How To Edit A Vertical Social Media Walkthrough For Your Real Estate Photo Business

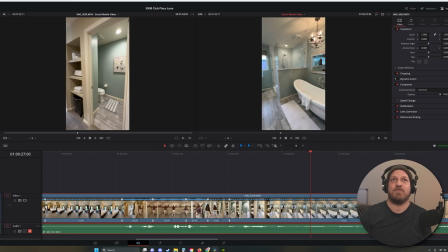4:10 It's this fly going around my room. This is crazy, bothering me. And I don't like how I filmed right there.
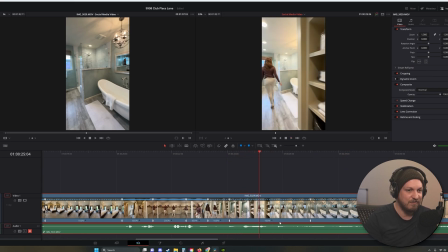4:17 Like it turns too fast to the right instead of waiting. So you want those to be as smooth as possible. I'll show you how to actually film these instead of just how to edit them.
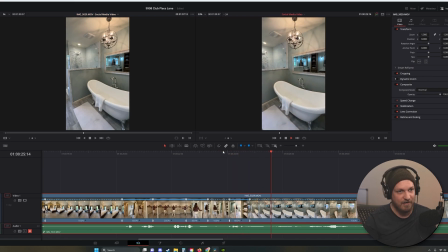4:25 But for now, this is what I have. So this is what we're going through.
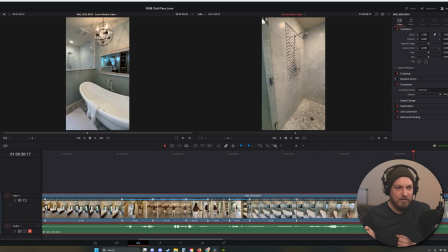4:29 So you want to add the speed points right before the actual physical transition movement of what you're doing.
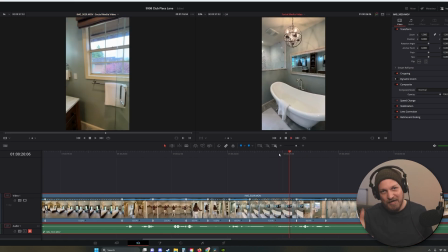4:35 So if you're holding the camera and you're moving to the left, then you'll add the speed point right before you whip the camera, just to add that accelerated momentum.
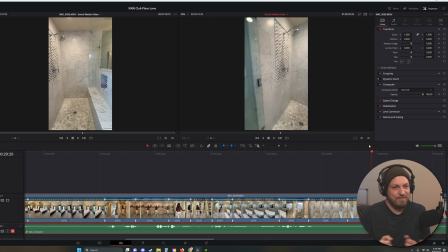4:43 So you can see I kind of screwed up when I was filming. Like I went to the right and then to the left. If we added the speed point where it had more to go, it'll do this little walking back and forth thing, which I don't like.
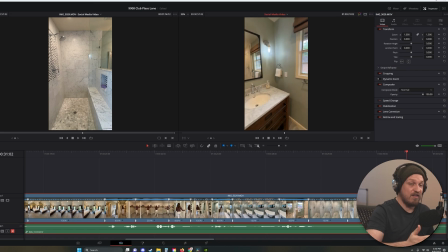4:55 So we're going to wait to do it until it starts turning the other way. So it's that continued movement.
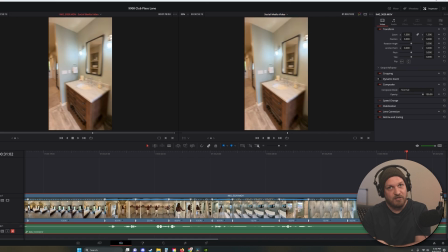5:00 So the slow motion going to the right it'll look a lot better if it's slow.
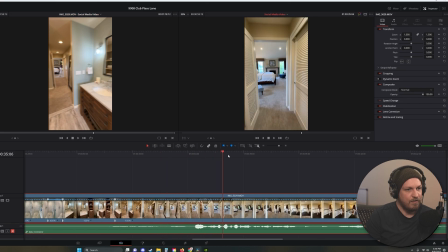5:05 Add another speed point right here, and then go to our desired endpoint, which I want to show this little nook right here. So we're going to add another speed point right there, and then change the speed to, I think, 400%.
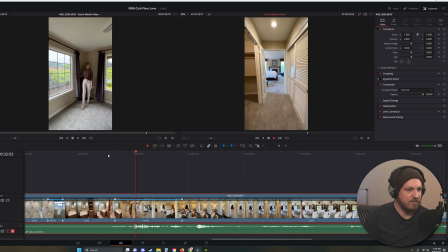5:18 The whole sequence 400%. See how it looks. Very nice. Add another speed point round about here.
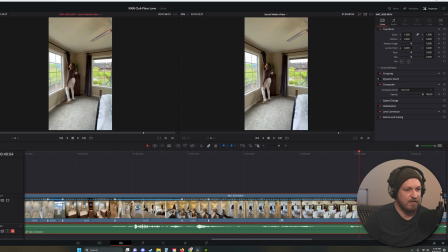5:31 Showcase her little movements there. Some realtors like doing that kind of stuff.
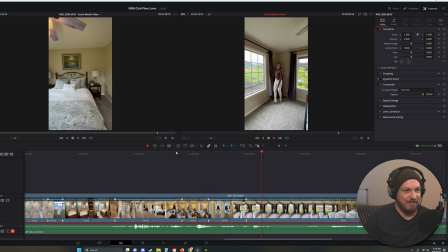5:36 I don't know how I feel about that. Wow, amazing second bedroom.
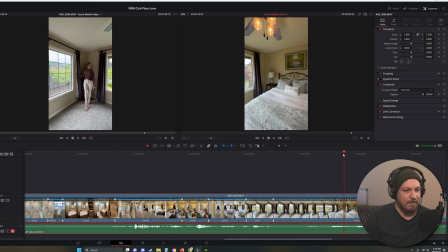5:46 Add a speed point.
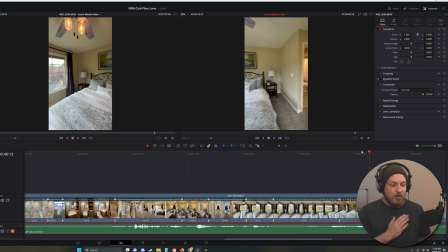5:47 Like, you want to showcase the specific areas, so you want to go fast until it's a subject that you want to focus on, and then you'll go slow.
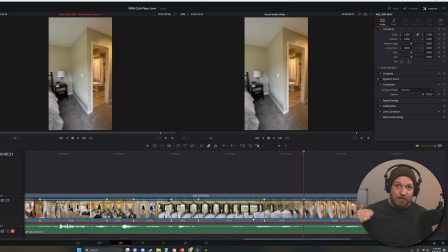5:56 And then once you're moving past that subject, then we're going to go fast again. It's just doing that over and over and over again. And then I ended here in this little bathroom kind of weird shot.
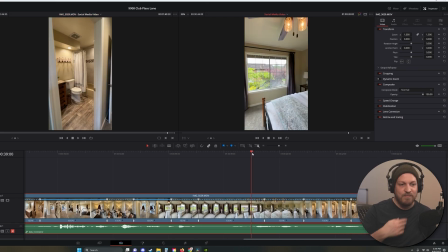6:04 We're going to add speed point just right here, change the movement speed of the second clip.
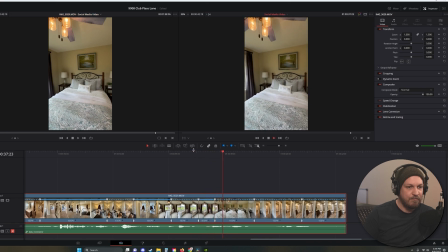6:11 Yeah, 400%. And then the speed of this one also to 400%.
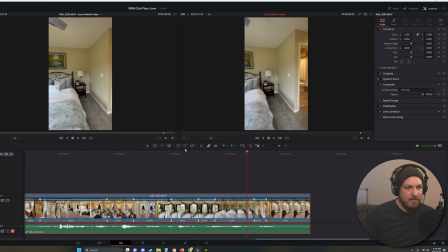6:19 And then we'll see where it ends. Beautiful. It's a little wonky right there, so I shook the camera a little bit too much, so we're just going to cut it right there. You hit B to create the cut, and then you select A to get rid of the cut, and then you click your selected point that you want to delete, and then hit delete.
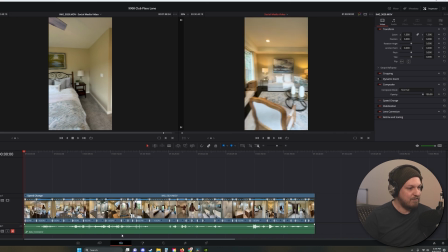6:39 So now we're left with this big old mess. So if we watch it all the way through, this is what it looks like. It's really raw. You know, you could deliver it just like this if you so desired. You know, wouldn't be that big of a deal. But we're going to add a little bit more sauce to it just to make it that much smoother,
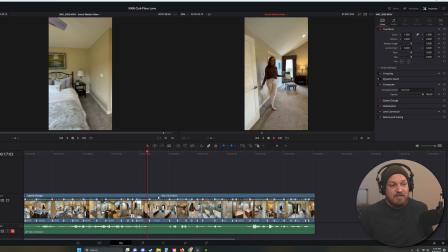6:57 because you want to deliver these nice looking things to your clients. So if we can just make it a little bit smoother looking, a little bit nicer looking, and that's the difference between like, oh, thanks, this is a vertical walkthrough, versus like, oh, this is really good.
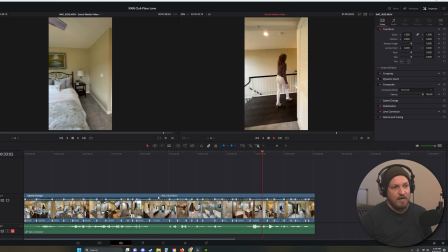7:11 Thank you so much. This is awesome. I'm happy with this. And they plaster it all over their social media. Because the last thing you want is to put all this work into something that your clients aren't even going to use.
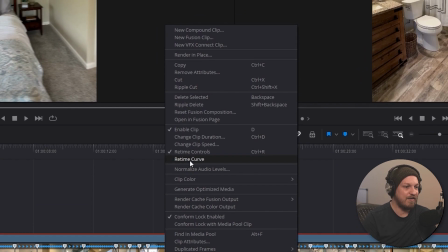7:24 Now what we do is we're going to right click the entire clip. We're going to hit retime curve, and then it brings up this nasty thing.
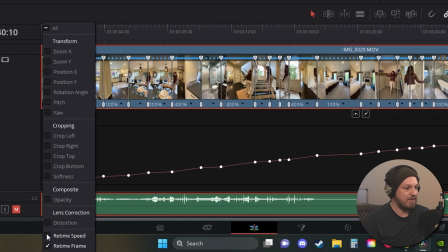7:32 We want to hit retime speed and then get rid of retime frame.
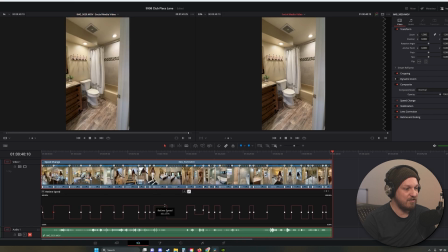7:38 We're left with a little bit of square movement. So we select each one of these points and then click the kind of a half circle button. That's what creates the smooth ramping motion. So you just have to go through and click every single one.
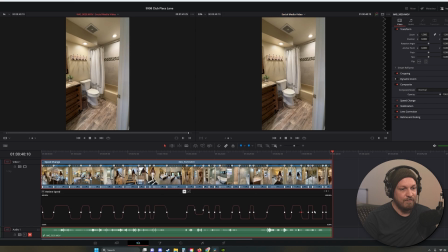7:54 I think I speed it up here. Yeah, just to get it done, get it over with. And then that creates it a little bit smoother. So instead of just going like, it's immediate, and then you see how this looks exactly.
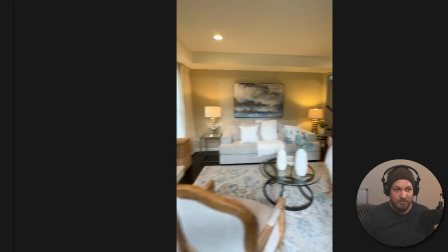8:09 Yeah, it stops. Versus if we do the speed ramp, it's a little bit smoother of a motion.
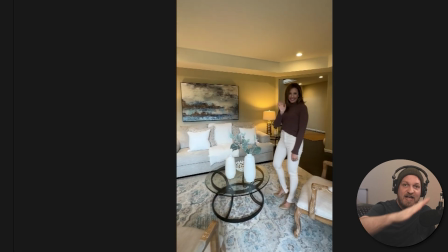8:14 It's slow, slow, fast, slow, slow. You know what I mean?